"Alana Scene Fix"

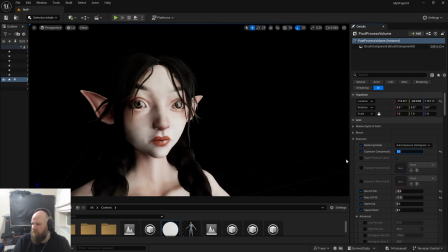991s
You know, it's all however you want to flavour it. The rest of it is either like advanced settings or even like parameters and kind of weird, what is it, like exposure compensation range. Oh, that's a curve, and that's a metering. Oh, it's things I don't ever use.
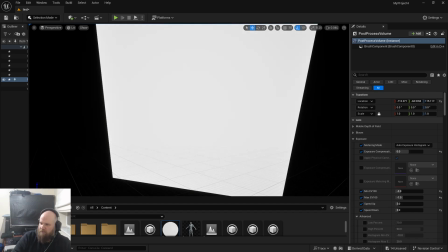1011s
But just by doing that, I've got essentially a flash box in the side there.
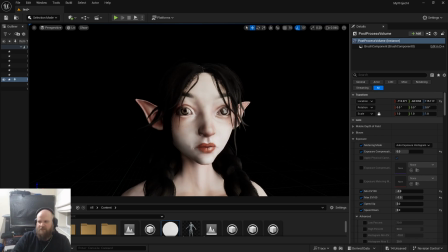1015s
That's giving me lots of nice shadows, lots of nice light, and lots of nice soft shadows. Now, if I want to come in here and spice it up a little bit more, I can come in and use lights. I could use a point light, absolutely.
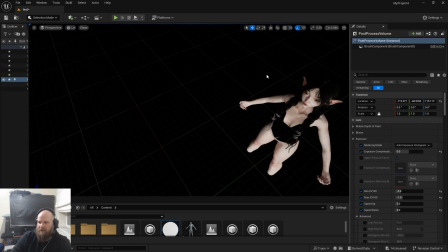1026s
I could also use a spotlight. But probably in this kind of environment, what I wouldn't use is a directional light.
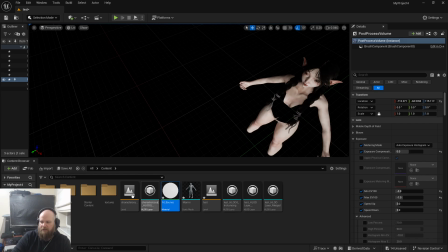1034s
Now, you have got a scene already set up at a level. I think it's this one, where you're in the open world environment. So that's got good lighting for if you're doing like outdoor lighting.
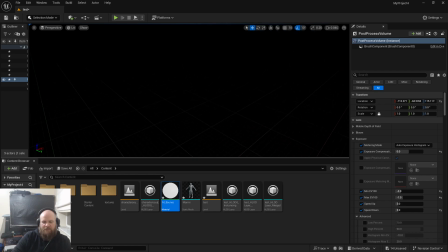1046s
But here, because you're in a black scene with no lights and no processing except what we put in there, this is more like a photography studio. So what I'm going to do is just I'll just try a point light. So I'm just going to hold L, click in the ground over here.
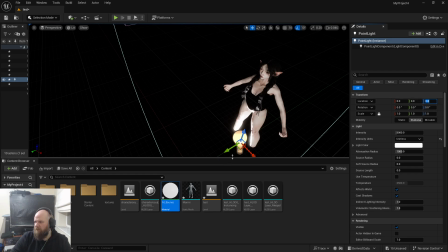1064s
I'm just going to shift it a bit closer because it's all the way in the wrong area. And again, I can just move this around, adjust the exposure, not the exposure, sorry, the intensity.
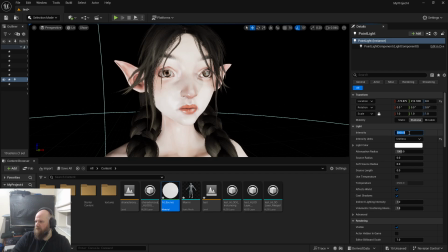1076s
So you can see that's really bright underneath, but if I set that down to like, I don't know, 250, 250.
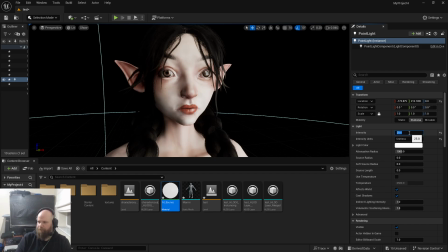So just by adding a little bit there, I'm just, you know, putting a bit of information inside. And I can even change the colour.
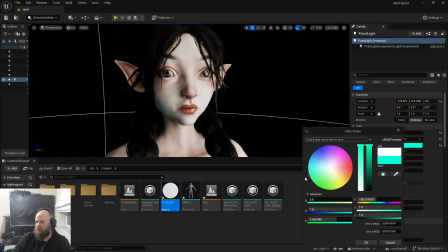1097s
I'll never go for a really, really strong colour, but I can maybe put cool on one side, and then I can put a warm somewhere else.
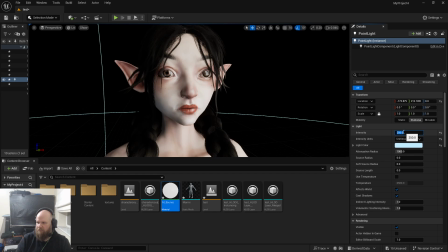1112s
So I could do something like that, and then, you know, just play with some of those subtle settings. Because by default it's set to 5,000. Well, if we're in lumens, it's set to 100 lumens, so that's like, that washes us out. But if I again 10,
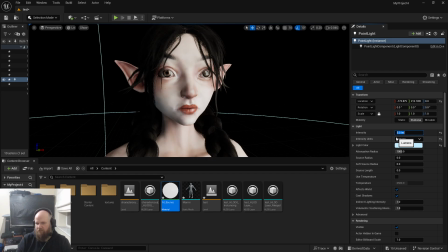1134s
20, 5, 2, you know, it can be really, really nice and subtle. So let's put that to 10 for no, let's put the 5 for now. I quite like 5. So you can see if I turn it on and off, you can kind of see how that works.
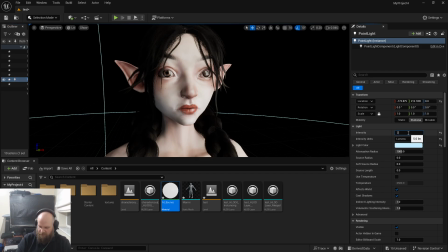1151s
In fact, I'm going to take it. I'm going to really make it quite subtle. Nice.
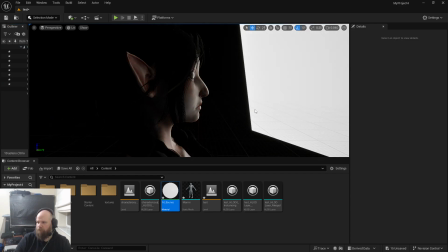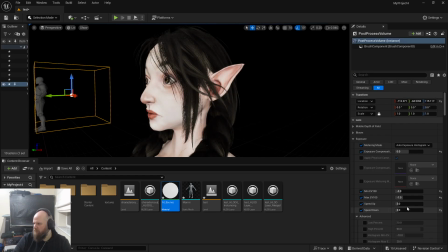1165s
In fact, I'm just going to grab the exposure. I'm just going to put that down to 0 and 0. That's basically the lowest it can go, because that should now not change its exposure. It shouldn't, from side to side, it shouldn't shift the exposure at all.
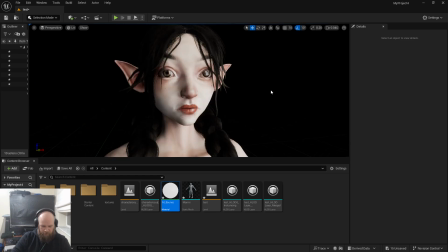1188s
Cool. Now I'm going to put another point light in the scene, but behind her.
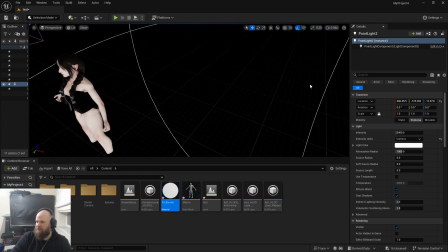1194s
And this is some of my favorite lighting. It's called rim lighting. So I'll move it.
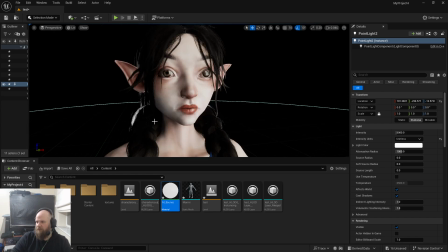1198s
And this does need to be a little bit intense. So you can see there, I've got that little rim light behind her. Just picking up some of the details behind her. And I could make that quite intense if I wanted to.
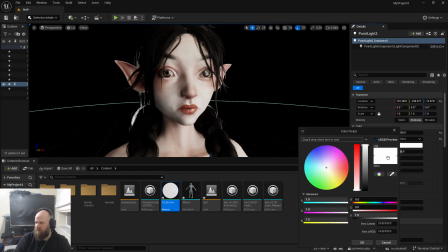1212s
I could also give that quite a drastic colour.
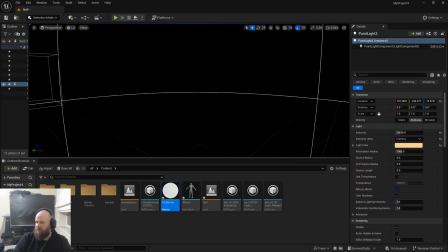1220s
Like that. And then maybe I can even duplicate it. So I'm going to grab it, lift one up. So I'm going to bathe the top of her head in light, essentially.